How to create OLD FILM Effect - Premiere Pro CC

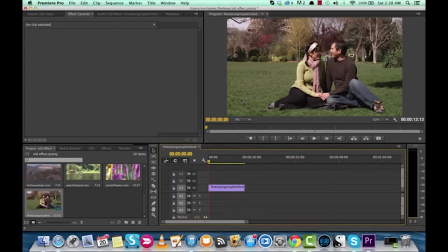Hello everyone, welcome back. This is Curtis Pike and I've got another Adobe Premiere Pro tutorial for you. Hell yeah, in this one I'm going to show you how to make your footage look like it's out of the 60s or 70s. I'm going to show you the old effect, or the retro vintage effect. Now, I've gone ahead and selected some free stock footage just to get this going.
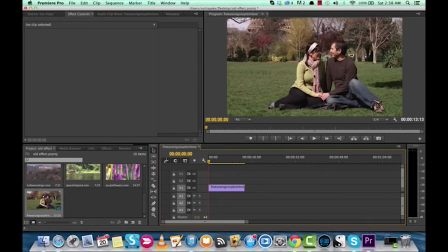So, we have a nice young couple in love in the park here, and we're going to get going, and we're going to make it look like this is shot in like 1977, outside of like a Led Zeppelin concert or something. So, let's go right into this, shall we? First things first, I want to add some contrast to this shot.
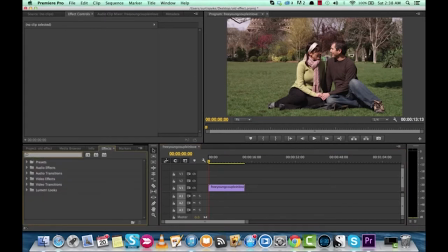It's nice, but you know, it doesn't quite pop to me. So let's go ahead and just add some of the RGB, and I'm going to do it with an RGB curves here.
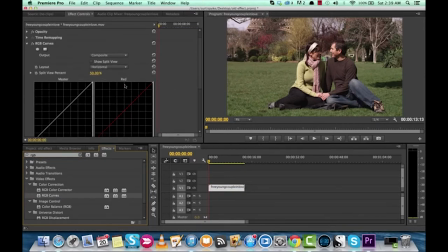And what you're going to see in a lot of old footage is a lot of the whites, the bright parts actually kind of pop out. They're blown out in video and photography terms.
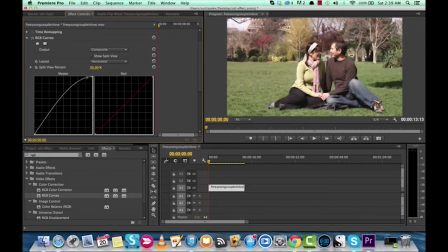So I'm just going to up the master here. Okay, let's see what we got. Okay, we're going to go there. Okay, that's pretty bright. I might want to bring that back down a bit here.
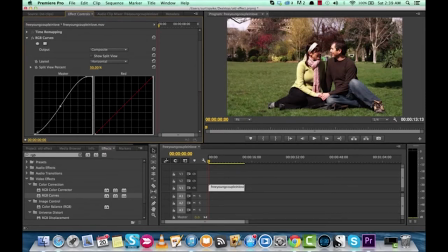And then let's see about the darks. We're going to make the darks a little bit darker. Okay, so that's not quite light enough. Okay, let's go with that for now. Okay, so we've added some contrast. We've upped the white intensity a bit. And yeah, there we go.
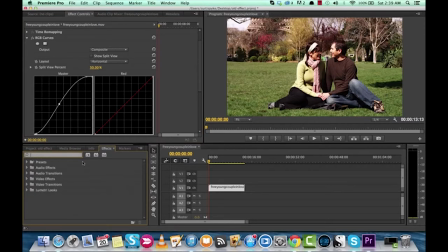We're on our way to doing this. The second step you want to do is you want to add that tint. So you go to the effects panel here and you type in tint. Put the tint on, and it automatically defaults to black and white.
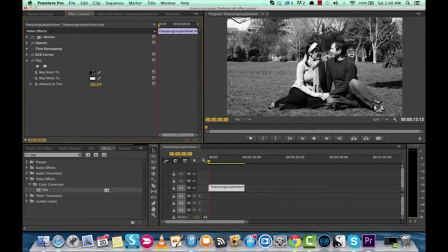Now, we don't want black and white. We want to go for more of a sepia-type tone. Sepia is a little bit brownish, a little yellower, as opposed to just straight-up black and white, because we're not from the 50s.
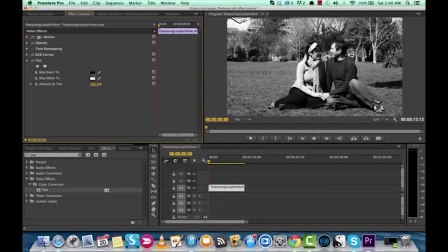This is, like, late 60s. So, the film footage back then was kind of, like I just saying, it was, it had a tint to it. That's what I'm trying to say. Yeah, I'm just struggling over my words here. But anyways, let's go ahead and add that tint.
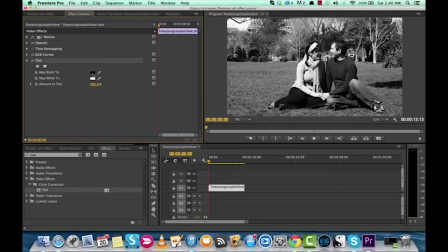Now, to change the tint, we want to map the black.
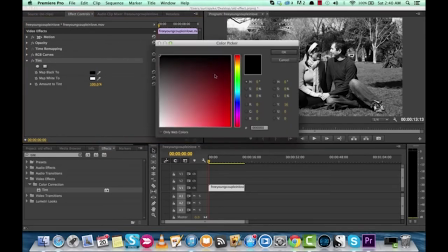So the black in the shot, we want the blacks to get sort of an dark orange, I guess some darker sepia-ish style color. So let's go ahead and see what that looks like.
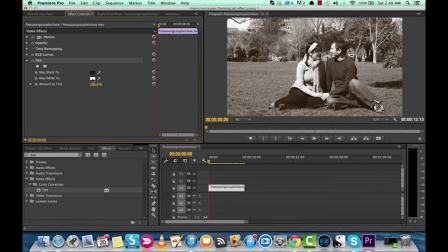Okay, we're getting there. And for the whites, we want them to get
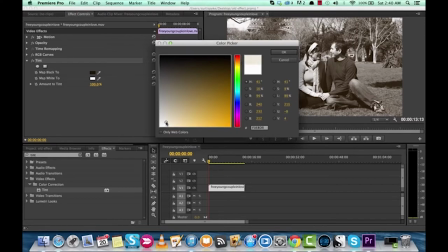we want it to be close to white, but we want to add a bit of a yellow tint in it. So let's go with that.
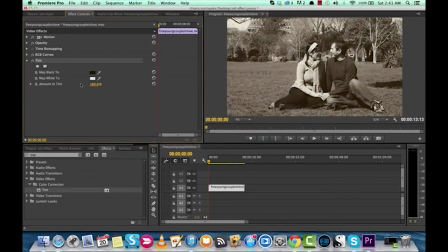See what we got. Okay, you know what? That's got a nice look to it. That's kind of sepia. Now, this is way over the top, so we don't want to go 100%. So we want to blend this footage with the original footage. So I'm going to go ahead and reduce the tint down. If we reduce it to zero, it's a standard shot. 100%, it's there. So let's see where we want it to look.
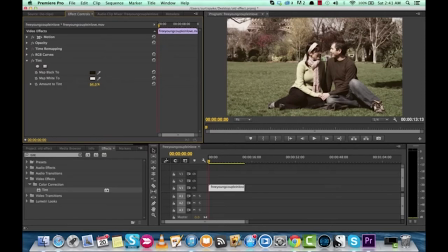You know what? That's starting to look... That's looking pretty good, guys. That's looking pretty good indeed. That does give me the, you know, shot 30 years ago style color effect. So there we go. Now, also, older footage, let me just save that, pardon me.
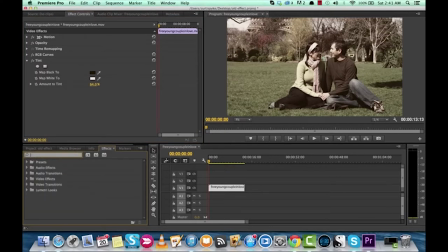Older footage had a bit of a blue color to it, too. So we've added in some yellows and browns, but we haven't added in some blue. So let's go ahead and just do that. Now, to do that, you want to go to the effects panel here and type in fast color corrector.
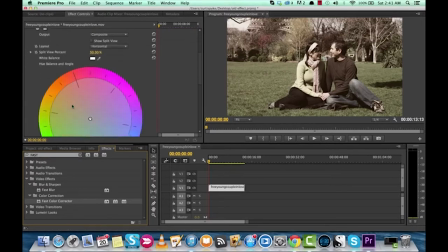Add that on. Now this is a very minor adjustment. In fact, it's arguable that you don't need to do it at all, but we want to add a little bit of blue to this shot. So let's go ahead, take this here and move it to the right a bit.
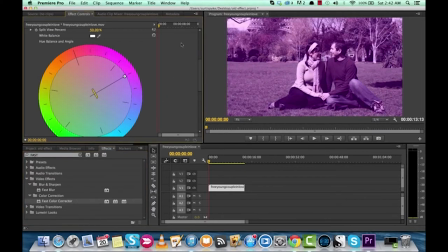Now if you move it all the way to the right, it's blue as hell, right? So you can see what it's doing. Red, yellow, blue, green, whatever. But Control Z to start it at the beginning.
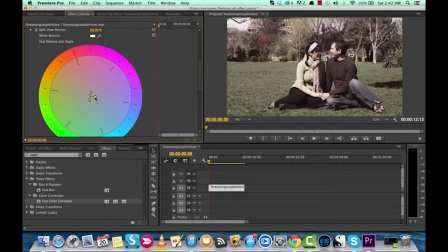And then we want to move it just a bit over so we've got some blue in the scene.
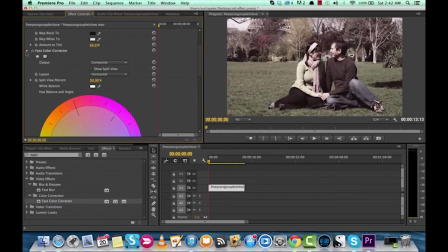That's probably enough for what we're looking to do. And it's a minor adjustment, so you know you might not even notice it. But, well, let's just see if you can see the difference. Off, on. Yes, you can definitely see the difference. So there you go. We've added in a little bit of blue.
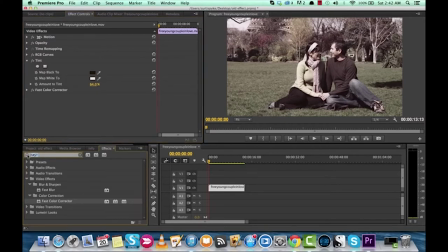Now the next thing we want to do is we want to add in some noise, or what we call grain. Now for people that are shooting today, if you shoot in the dark, for example, and you've got some footage, you often have to increase your ISO in order to let enough light in to get a picture,
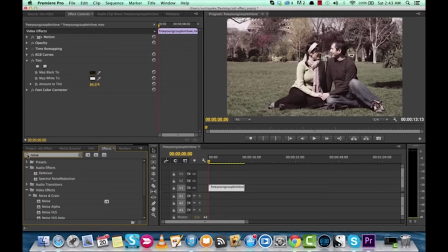and that results in grainy shots. Now old school lenses, old school cameras, pardon me, from a long time ago, they had noise, so when you filmed it, you would get that grainy scratchy look. And we're going to go ahead and add that in. So to do that, you type in noise here.
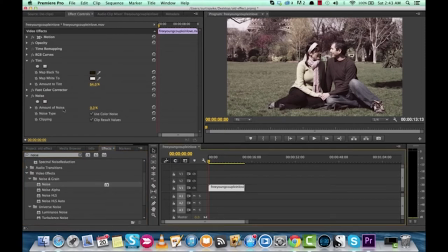You grab the noise effect and you drop it on, just like I did. Now, couple things. First off, we don't want to overdo it. Like let's go huge noise. Okay, that's clearly not what we want. So I'll just control Z that. But we want to have a fair bit.
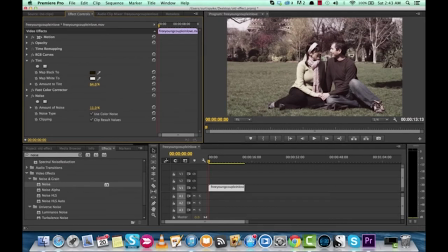So let's go with, let's say, like 12%. Okay, that's a little noisy. Now I'm using this on 1/4 playback resolution. Let's go to full so you can see it a little better. So if I hit play, you should be able to see some of the scratchy noise.
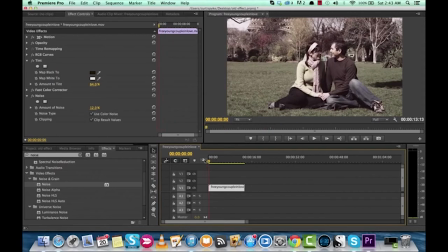Yeah, if you look careful, you'll see it in the background. But what you don't, what we don't want is we don't want to use color noise, because I'll show you why.
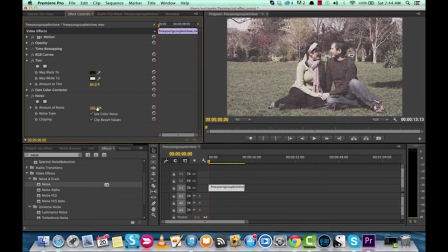If we use it, if I go up to 100%, you'll see the color noise. If I take that off, you just get black and white noise. And most cameras back in the day were sort of black and whitey slash sepia. So let's take out this color noise and go with regular noise. Now, what kind of effect do we got going on so far?
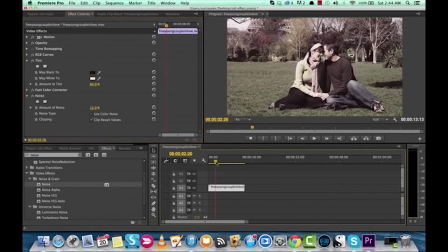Okay, we're getting there. Now, the next step you want to do is we want to crop this. The reason why we want to crop this or cut pieces off the edges is because old school film wasn't filmed on 16:9 ratio, aspect ratio, pardon me.
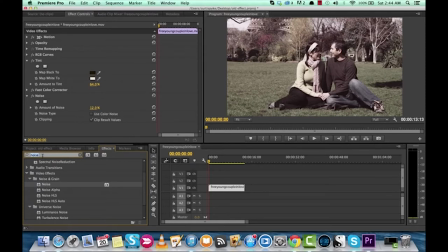That's what our current cameras do primarily, 16:9. If you upload something to YouTube, you want to be 1920x1080 or 1280x720, and that's 16:9. But that wasn't how film was done. So we're going to go ahead and cut some edges off to make give it that film look.
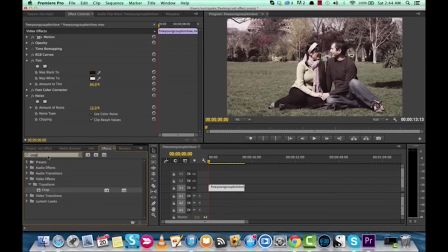So go to the, pardon me, go to the effects panel here, type in crop, and drop that bad boy on there. Here we go. Now let's shut down the noise for now. We'll shut down the tint. So far, so good. Now, to crop it, you kind of have to do this by eyeball.
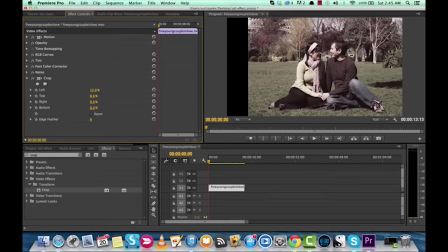So let's say we want to crop, I don't know, for a 4:3 ratio, let's say 12. No, let's go with about 14% off the side, the left. So if we're on the left, we got to do it to the right as well. Let's go 14. Whoa, Nelly. 14 on the right.
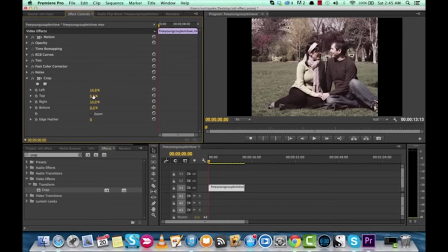And then, of course, you have to have some cropped off the top. So we're going to give it a haircut of, say, I don't know, 6, 7%? Sure, let's see what 7% looks like. And you can always adjust this later based on, you know, the look you're going for.
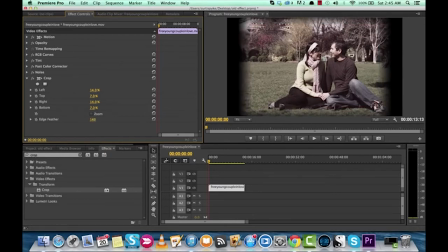So there we go. Do we want to add some edges, feathers? Ooh, we kind of do, you know. Let's add some edge feather. That's a nice little effect. That makes it less sharp. You'll see the edges get blurred a little bit. So we want that.
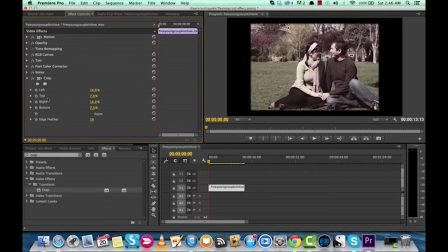We're going to blur it again in the in a future effect. But that looks nice. So let's close that up. Where are we now? Okay, well, we've got a crop. We've got that sort of filmish look. We've changed the color. Now, the next thing we want to do is roughen up the edges.
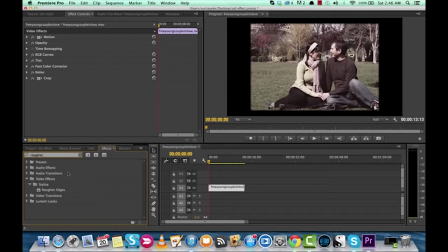We just sort of did that with that feather. But we can go ahead and add in roughen edges. So we want to make the edges around the film rougher. So drop that onto our little clip here.